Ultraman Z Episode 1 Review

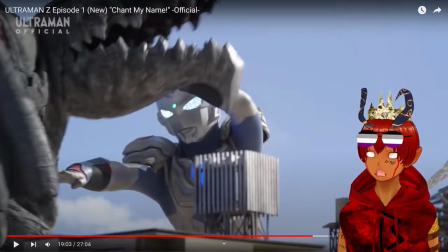[24:53]
Ooh, knife hand chop to the throat. That's happened to me before, and by God, that hurts.
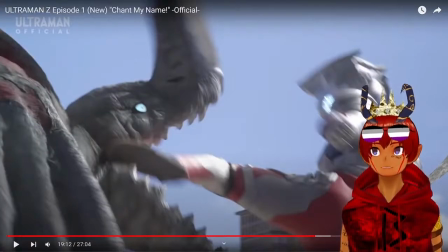[24:59]
I literally never get bored of martial arts. I don't know why. I've been watching martial arts movies since I was old enough to watch movies, and a roundhouse kick still impresses me.
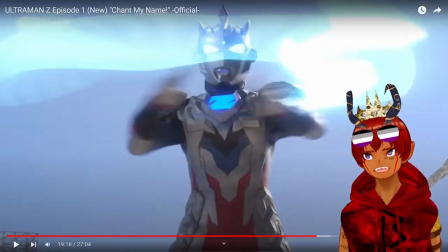[25:10]
I don't know why. I don't know what you're doing. It does look cool, but I'm annoyed that you didn't use it sooner. Whatever you're about to do, you should have used this from the very beginning. What?
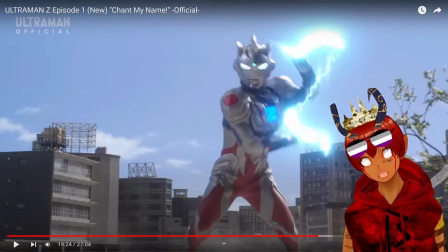[25:22]
What? Oh, wait. Oh, are those like laser nunchucks?
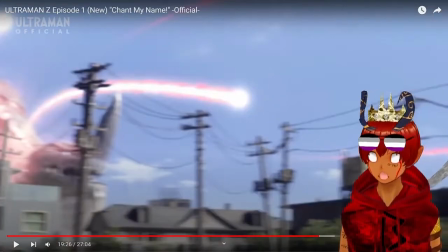[25:27]
That's so cool. Dude, start the fight with laser nunchucks next time, you big dork.
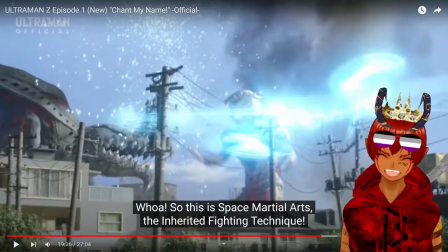[25:34]
Space martial arts. Didn't even bother to give it a name. It's just space martial arts.
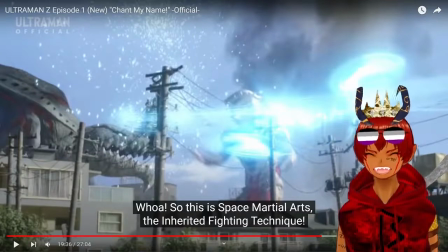[25:40]
Come on, at least call it space foo or something.
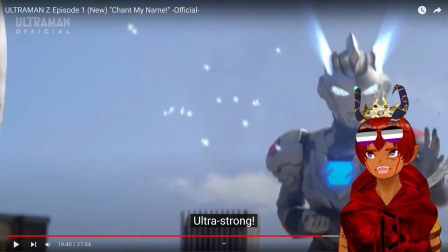[25:42]
Give me one reason, literally one reason, why you would ever put the laser nunchucks away. I'm not saying I'm not a fan of normal martial arts. I'm saying if you have laser nunchucks, you use laser nunchucks.
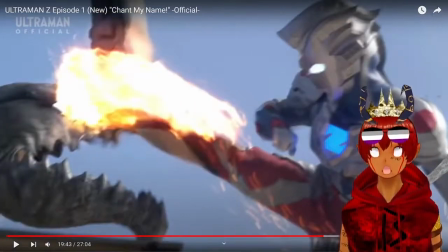[25:57]
Why would you put them away? If you can falcon kick, why didn't you do that from the beginning? What is this, a video game where you have to charge up your meter first? Why are you just now pulling out all the cool shit?
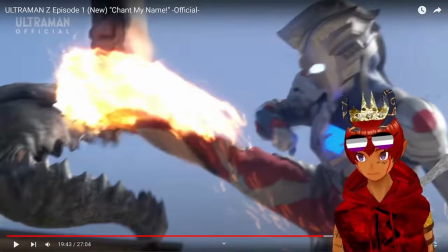[26:09]
You can falcon kick. Do more falcon kicks. Remember what I said at the very beginning about shot composition and how
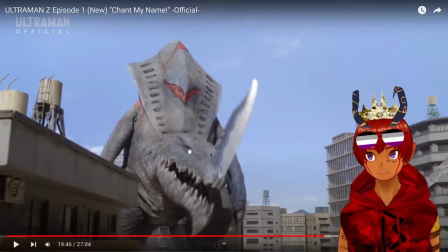[26:17]
color grading and the smoke effects and the lighting all make a big difference? I feel like this scene doesn't look quite as good as the very first time it's introduced and we see a monster and there's smoke, there's a little bit of blur, there's a little bit of obscurity, there's some color grading, and it feels like it fits.
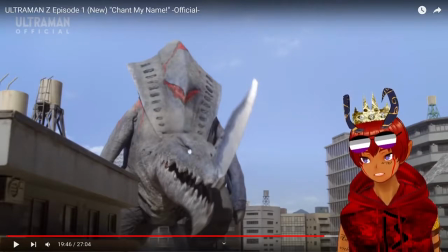[26:37]
This looks a little bit more awkward. I appreciate it when they take the time to make it look like it fits in the world, and in this particular scene, there's a little bit too much lighting, so you're able to see a little bit too much detail of the rubber suit, and that's what makes it look fake.
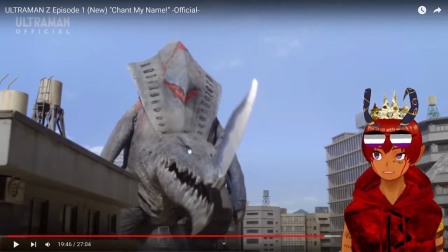[26:54]
I really think this show would benefit from a little bit more harsh lighting, like a really strong spotlight, for example, so that it's casting like really bright areas and then like really deep shadows to give it a more striking appearance and kind of obscure some of the imperfections of the rubber suit.
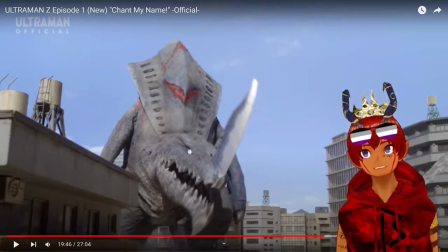[27:13]
I'm telling you, with more striking lighting and a little bit better color grading, this shot would look really good. It's a really well-made costume, but lighting and effects would make it so much better.
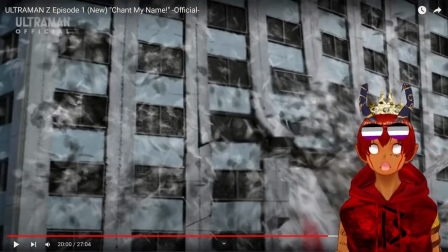[27:24]
This shot looks really good. The camera, like, we watched as the space rhino smashed into Ultraman, then we saw a sweeping shot through like an empty office building,
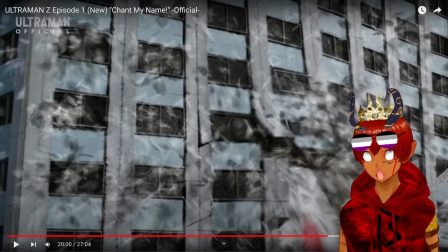[27:38]
then we swoop out to the outside of the office building and we see the office building absolutely explode. This was really good. This was a lot of fun to watch. I don't know why this makes me laugh, but it does.
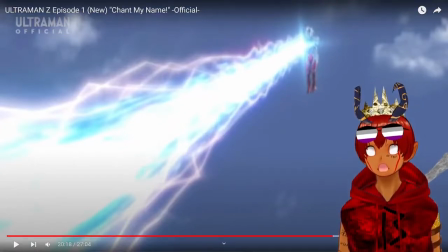[27:54]
Why did you not open with this attack if you had it? This is clearly such a powerful attack. Open with your powerful attacks. I swear, Ultraman and Tokusatsu in general operates on video game logic. You gotta build up your energy meter with melee attacks before you can use your energy attacks.
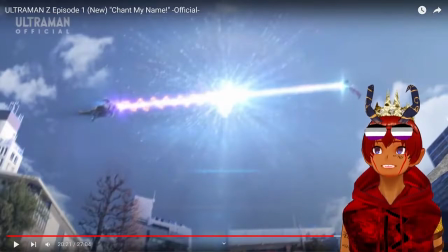[28:13]
I do not care how many times I see it, beam clashes always look cool. I've seen it since Dragon Ball Z and it's never gotten old. It's my favorite trope. I love the beam clash. Get obliterated.
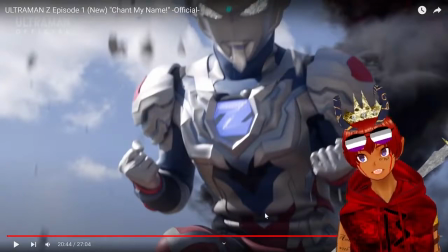[28:26]
In my opinion, this is why I feel like costumes should come with like a separation between like the shirt and the pants, because otherwise you kind of get this bunching up at the waist when you do dynamic poses and it doesn't look quite as nice as it could. I never understood the whole unitard thing. Like, what's wrong with like having a shirt part and then like trousers?
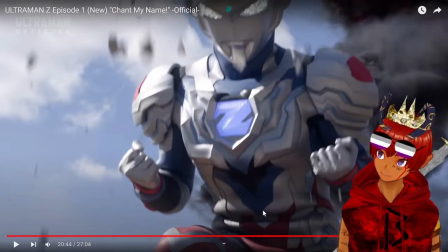[28:46]
I feel like it would make the costume easier to get into and also look better on camera. Why is it always a unitard? I don't understand. Show off making a Z in the sky.
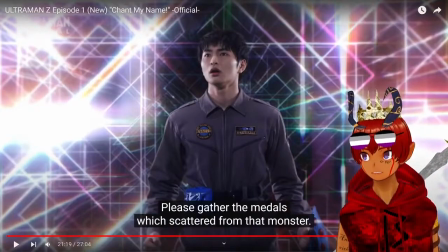[28:58]
Wait, the monster drops loot when it dies?